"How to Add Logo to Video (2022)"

How to add logo to video. That's right, in this video I'm going to be showing you how to add logo to video really quickly, so let's jump straight in.
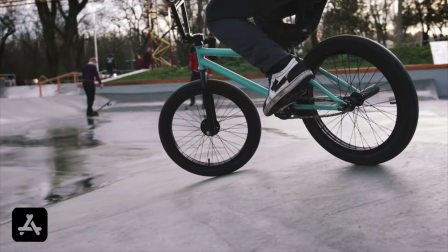What is the right file format? To add a logo to video, you need your logo to be transparent so it doesn't block your video or other elements. That's just not going to work. So ideally, you need your logo to be in PNG file format with a transparent background so it fits seamlessly in with your video.
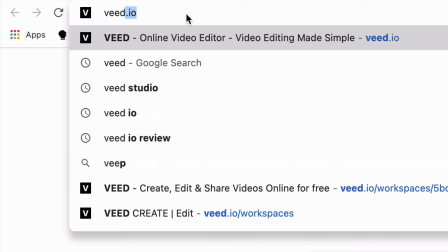So to add a logo to our video, we're going to use VEED, which is an online video editor. And you can go to VEED.io and create a free account.
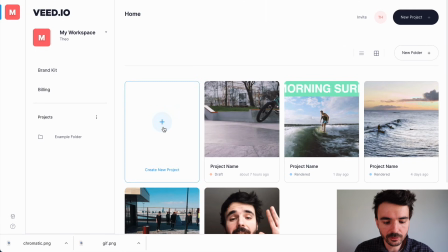And I'm also going to link it in the description down below for you. So when you're there, just click on create new project and upload the video that you want to add logo to.
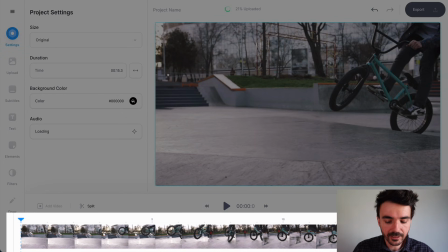VEED is then going to upload that video and you'll see you've got a timeline down here. You've got your video on the right and you've got some tools on the left.
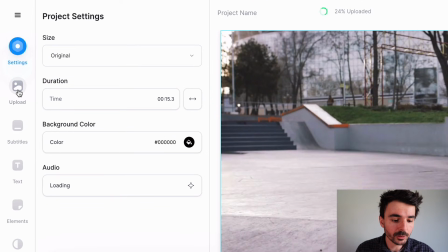So I want to make this really easy for you and get straight into it. Let's go to upload right here on the toolbar and click on upload image.
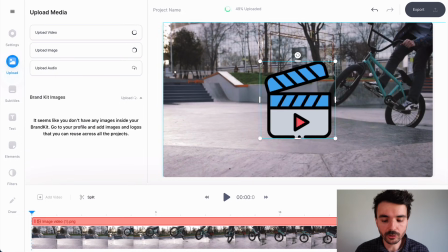Find the logo that you want to use, and then VEED will upload your logo straight into your timeline and onto your video, as you can see.
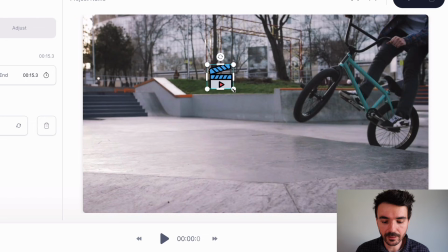So I'm going to resize my logo straight down like that. I can resize using these handles right here to make it smaller. You can also rotate it using this handle right here if you want to rotate it, and click and drag it to move it anywhere in your video that you want it to be. And that brings me on to my first tip.
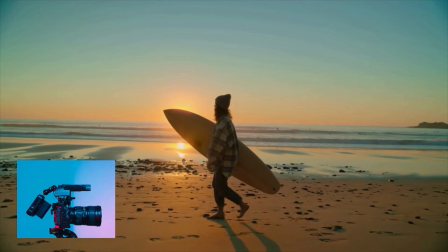Placement, which is really, really important to get right, because you don't want your logo to be on top of or blocking other content in your video, such as subtitles and other elements that you might have in your video. A lot of people take video content and use it for themselves without any permission. So by learning how to add logo to video, you'll avoid people stealing your content.
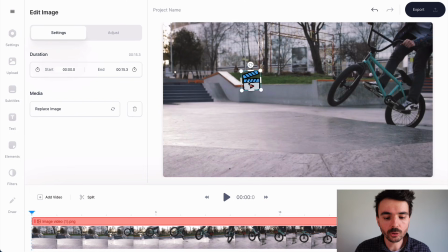So I would recommend either having your logo at the bottom left here, or top left or top right, to avoid your logo being in front of or blocking content.
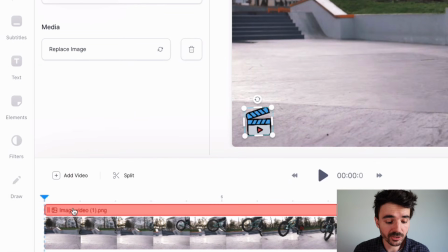You'll also notice you've got an element on your timeline, which is your logo, and you can drag this to make it shorter. So this allows you to choose when your logo appears, whether you want it to appear at the start, appear at the end, whenever you want.
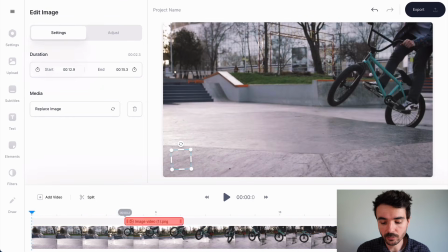You can have it the whole length of the video if you want to, just by clicking and dragging just like that. Tip number two is color. You want some contrast between your video and your logo.
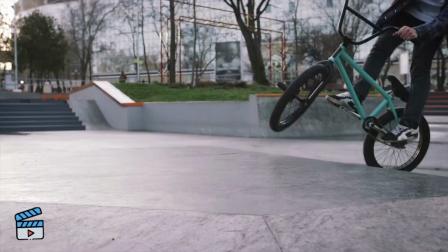You don't want your logo to be blending in. You want it to stand out from your video. Now for this video, I've just chosen a little image to use just to show you how to do this.
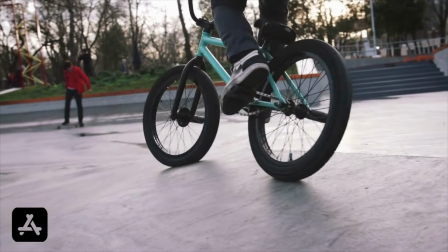But you could also choose to use a white logo or a black logo, something that stands out from your footage. Now, if you haven't got a logo yet, you could quite easily use text as a logo.
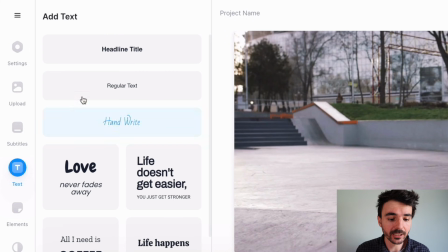And to do that, just go over to text right here and you can add a headline or some regular text.
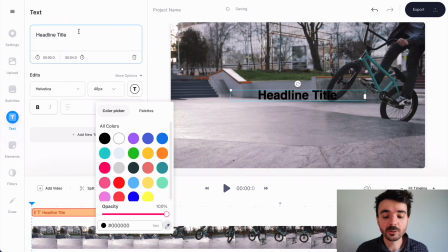I can change the color of my text right here. And what you could do is type in your name or your business right here to use as your logo.
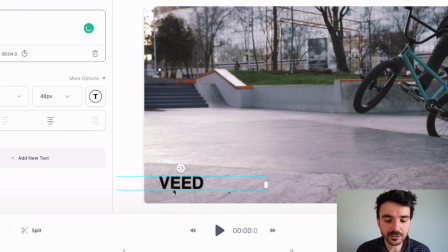Then again, I can drag this around my canvas to choose where I want my logo to be placed.
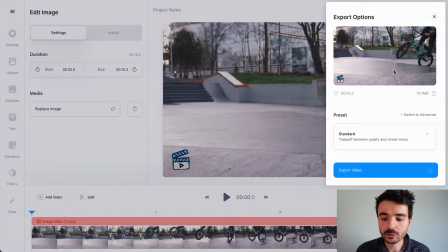So when you've added a logo to your video, you just need to go to export at the top right and export video,
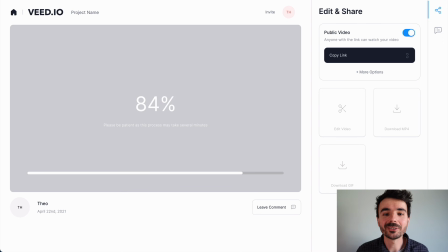and VEED will export your video with your logo ready for you to use anywhere that you like.
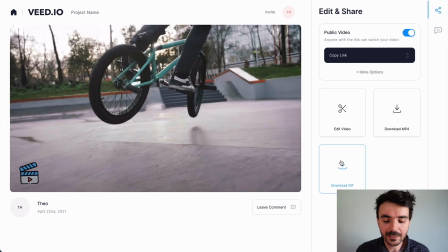And as you can see, you can carry on editing your video. You can download it as an MP4 and you can even download it as a GIF if you want to. And that is exactly how you can add a logo to video. Thank you so much for watching. I hope this video has helped you. If you've got any tips, suggestions, or questions for me, please let me know in the comments down below. I'd love to hear from you. If this video helped you, please give it a quick like. And remember to subscribe if you want to see all our future videos. We've got loads coming up. Thank you so much. See you in the next video.